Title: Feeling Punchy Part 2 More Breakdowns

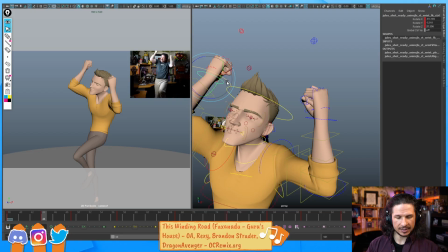8:10 And you'll notice that that's what we're kind of doing right now is it's a lot of visual interest.
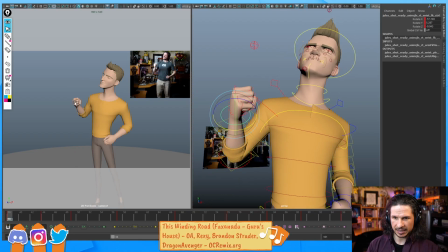8:16 How can we make things look better? So for example, here, that fist is looking straight at camera. So if I turn it down here a little bit, get a little bit more of a 3/4, that could be a little bit more visually interesting.
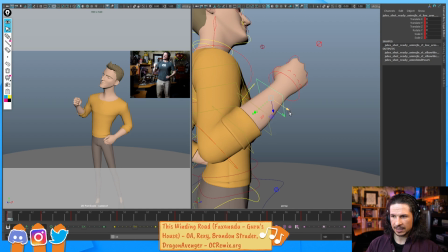8:35 Let's take this arm here and just add a little bit of a bend to it so it flows a little bit better.
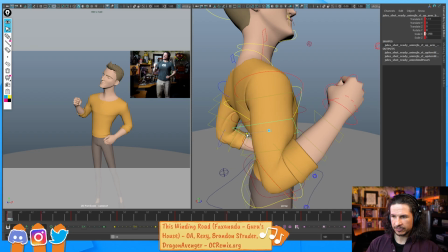8:46 And then I'm going to give just a little bit of that bicep squeeze in there. And pushing that line in the back there.
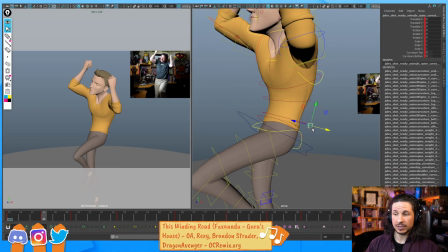8:57 Now as he comes up here, we could, if we were going to really cartoony, try to push the line of his spine a little bit. So get that nice simple curve and then a pinch in here. Honestly, this is stylistic at this point.
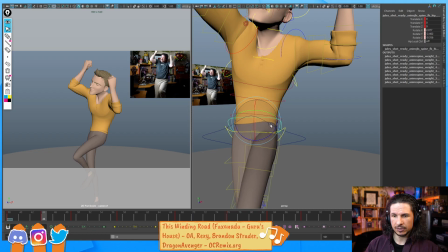9:15 How real is this shot going to be? How much do we want this to feel lifelike versus cartoony?
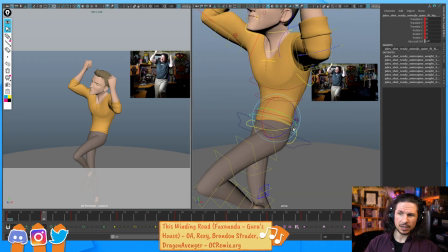9:24 If it was lifelike, normally we will always see that. That's kind of the lumbar region of the spine.
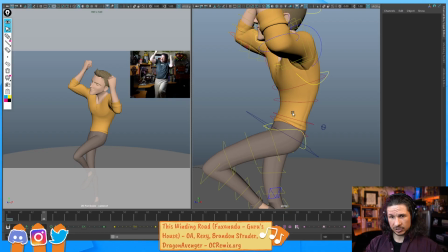9:30 So we will see those shapes there, but I can always push it a little bit. We can always exaggerate. So on this rig, there's what's called free spine controls. I'm actually going to go through and set a key on these. Free spine controls are basically the bend bows of the spine.
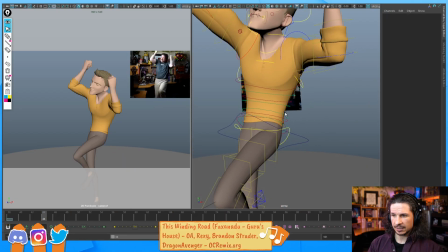9:52 So if I want to push the spine here, I can take these and start to shape them just a little bit.
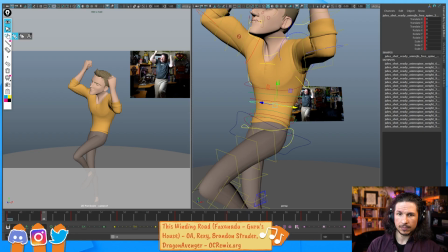10:01 And what I'm going to try to do is, once again, push that curve versus bend. So we've got a curve here. I want a little bit more of a bend in that stomach there. So I can take this and maybe just bring that down and rotate it a little bit.
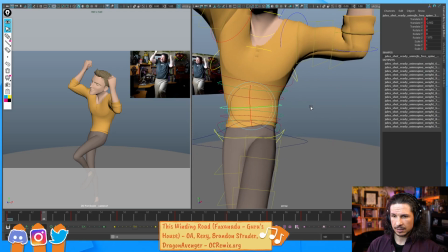10:20 Just a little here. Now that's a little too high.
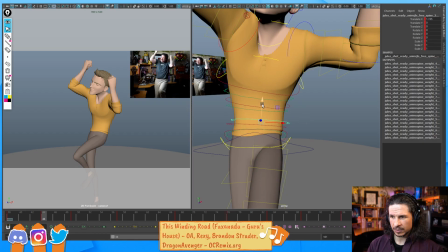10:24 I'm going to actually go with this control instead. And just add the tiny feeling of a break right in that ab area.
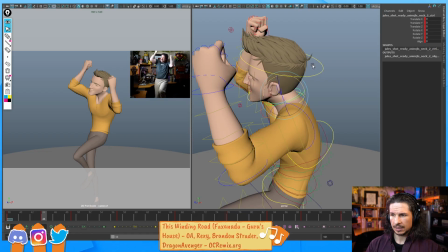10:42 Okay. I feel like the head is not super appealing here.
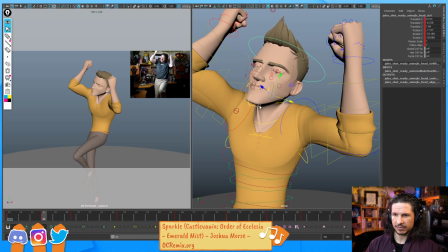10:51 So I'm going to bring it back a little bit. The reason I feel it's not that appealing is how much we can see of the neck right here.
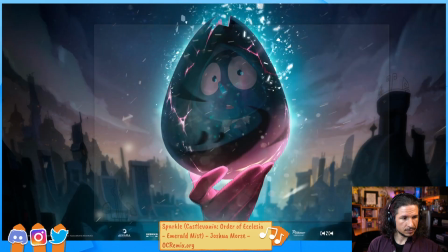10:59 Oh no. See, this is the stream where everything goes wrong.
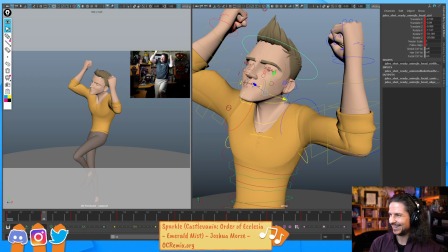11:06 I just ran out of hard drive space. Oh boy. Streaming. It's wonderful.
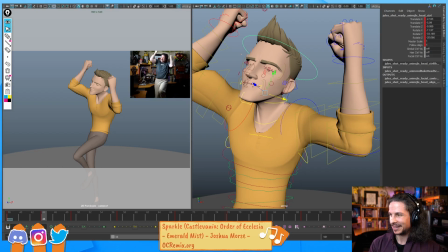11:19 Okay, let me save up some hard drive space, because this is going to cause some issues if I don't do that. Let's see. Okay. Yeah.
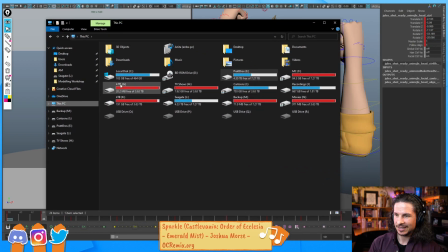11:38 So, you see all of these hard drives, and they're all full. Disk clean? No, it's not the disk clean. It's just too many files.
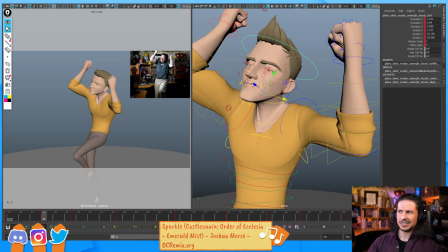11:50 I've got 11 or 13 hard drives, and they're all filling up.
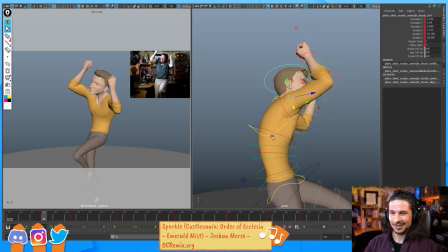11:56 Too many files on my computer. That's what happens when you start doing multimedia stuff.
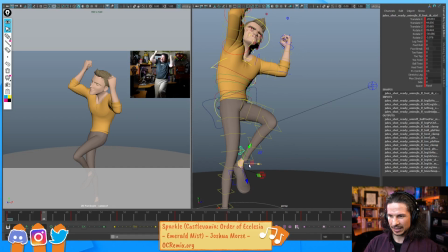12:05 Okay, this foot's just a little too close to the knee. I'm going to bring it out a little bit more.
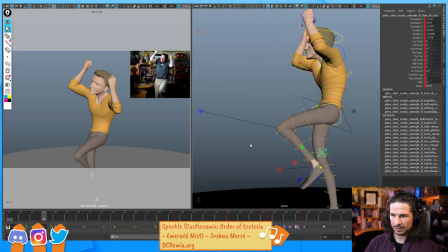12:10 It's also going to create a little bit better overlap right through here. Okay, so let's keep going.
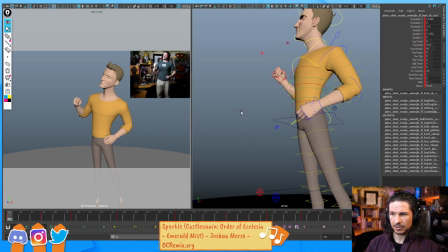12:17 I'm going to do this really quickly.
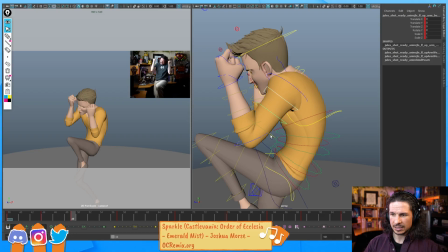12:22 So bend bows, one nice thing with bend bows is once you kind of get a good pass on them.
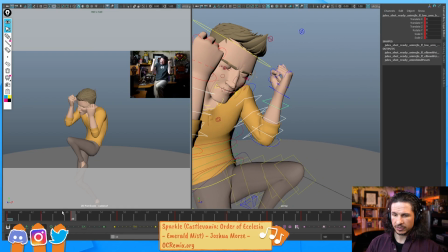12:31 So I'm going to quickly select all the arm bend bows. I can just copy the bend bows from here, paste them onto the next key.
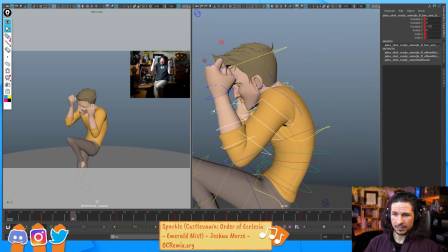12:38 Done. This is why I also like to do them early, because if you do them early enough, it's easy just to copy and paste onto all the other
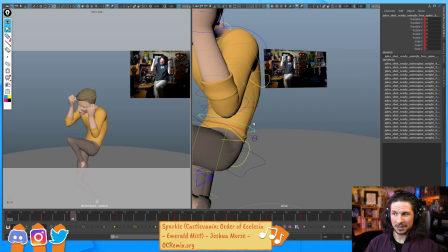12:50 poses, and they work. So same thing with the spine control here.
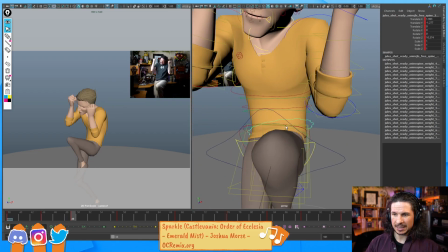12:55 Gonna just copy that over. If it doesn't give me exactly what I need, I can just reset it a little bit.
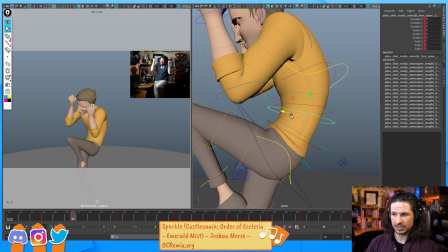13:07 So in this case, I just want to kind of push the roundness of the spine just a little bit more. Okay.
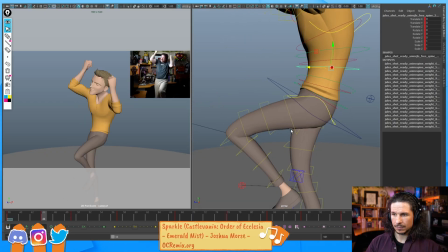13:15 Same thing with the leg. Let's take our bend bows.
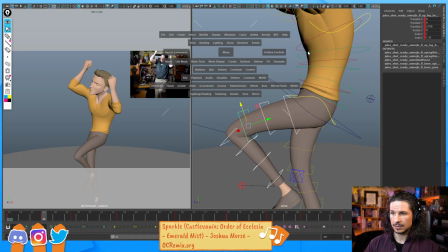13:28 And see, I need to turn off that.
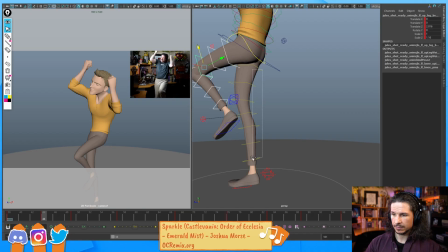13:33 And then these bend bows here. Copy them over.
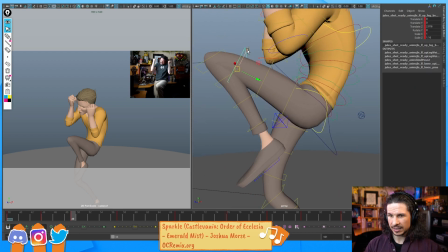13:41 Pretty much done. I can maybe straighten this out a little bit. I want this to be stronger. And the way I can make it stronger is to make sure that this is a straight line. The more of a curve there is on the upper leg, it'll feel curvier.
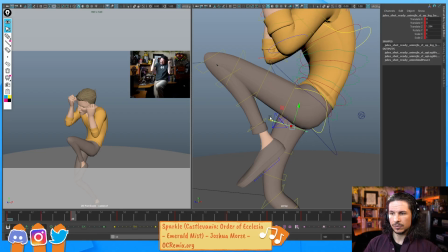13:59 Nice, yes. But it's also going to feel weaker, which is not necessarily a bad thing.
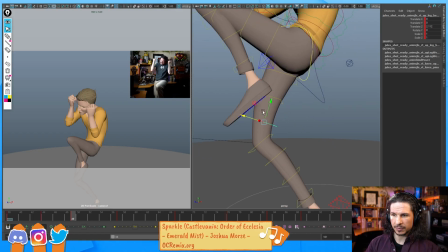14:06 In this case, it's going to weaken the pose to the point where we don't have that nice strong impact in there.
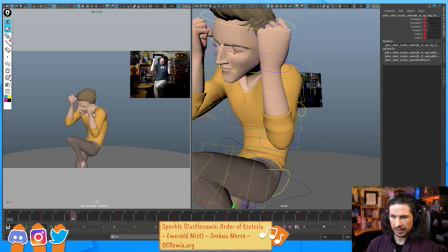14:15 Okay. So everything else looks pretty good.
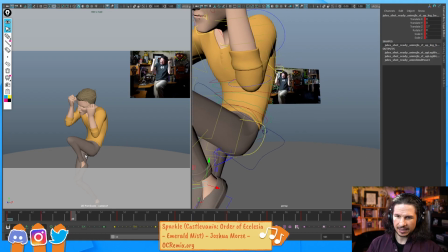14:19 Looking at my silhouette, negative space. I'm getting a little bit of butt shelf right here. Is that a bad thing? Nah, not necessarily. Sometimes it can be really bad.
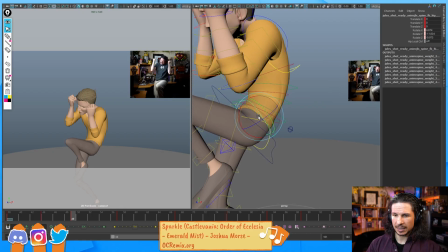14:33 I'm going to try to solve it just by adjusting the hip control here and seeing if I can rotate this at any angle that's going to solve it.
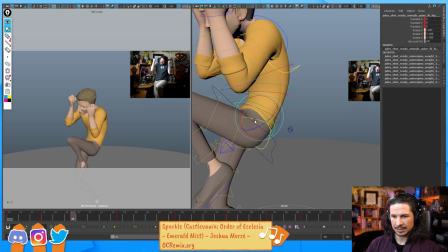14:45 I don't think there is. Honestly, it's the big thing that's happening is because I'm raising the the leg so high, we're getting that silhouette in there.
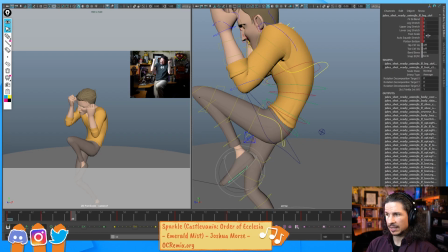15:00 There is one way I could potentially try to fix this, and that is to turn on the hip control here on this rig.
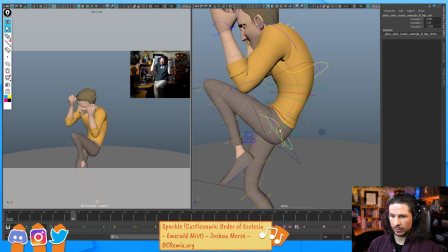15:10 And then I can actually just move that whole region across and around. So for example, like this, see how we're getting this square shape right here? I could key this kind of forward here,
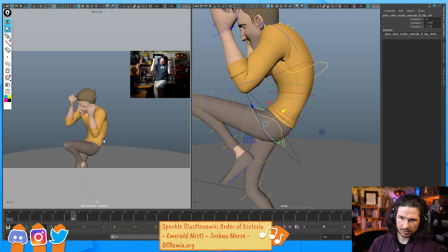15:27 and it starts to swoop that line into his leg a little bit more.
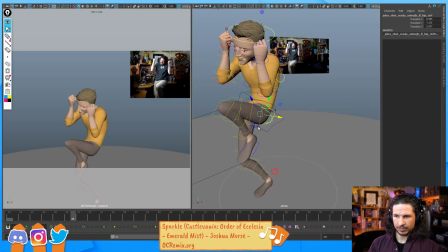15:38 You want to be very careful with this though. I'm going to set a key on it.
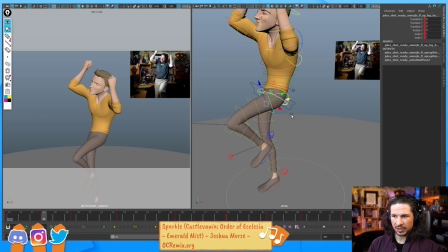15:45 I honestly don't think I'm going to keep it, but for now, we're going to see how it feels. Just as an experiment. And then it'll reset back.
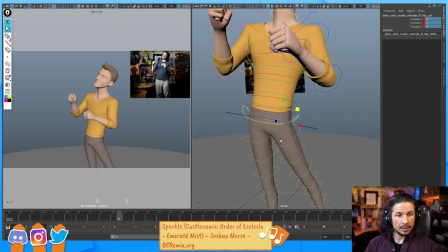16:02 Right here. Let's see, makes sense though.
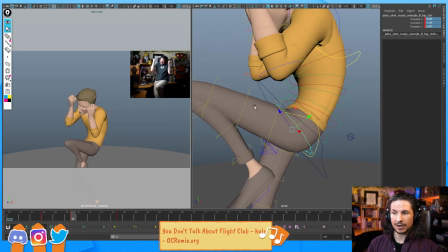16:08 You'll see this on some rigs more than others. Some rigs are very prone to butt shelf syndrome, where it's just like you see this very square shelf that it looks like they're still sitting down and like their butt is flat against something even though they're standing, and it's just not super appealing.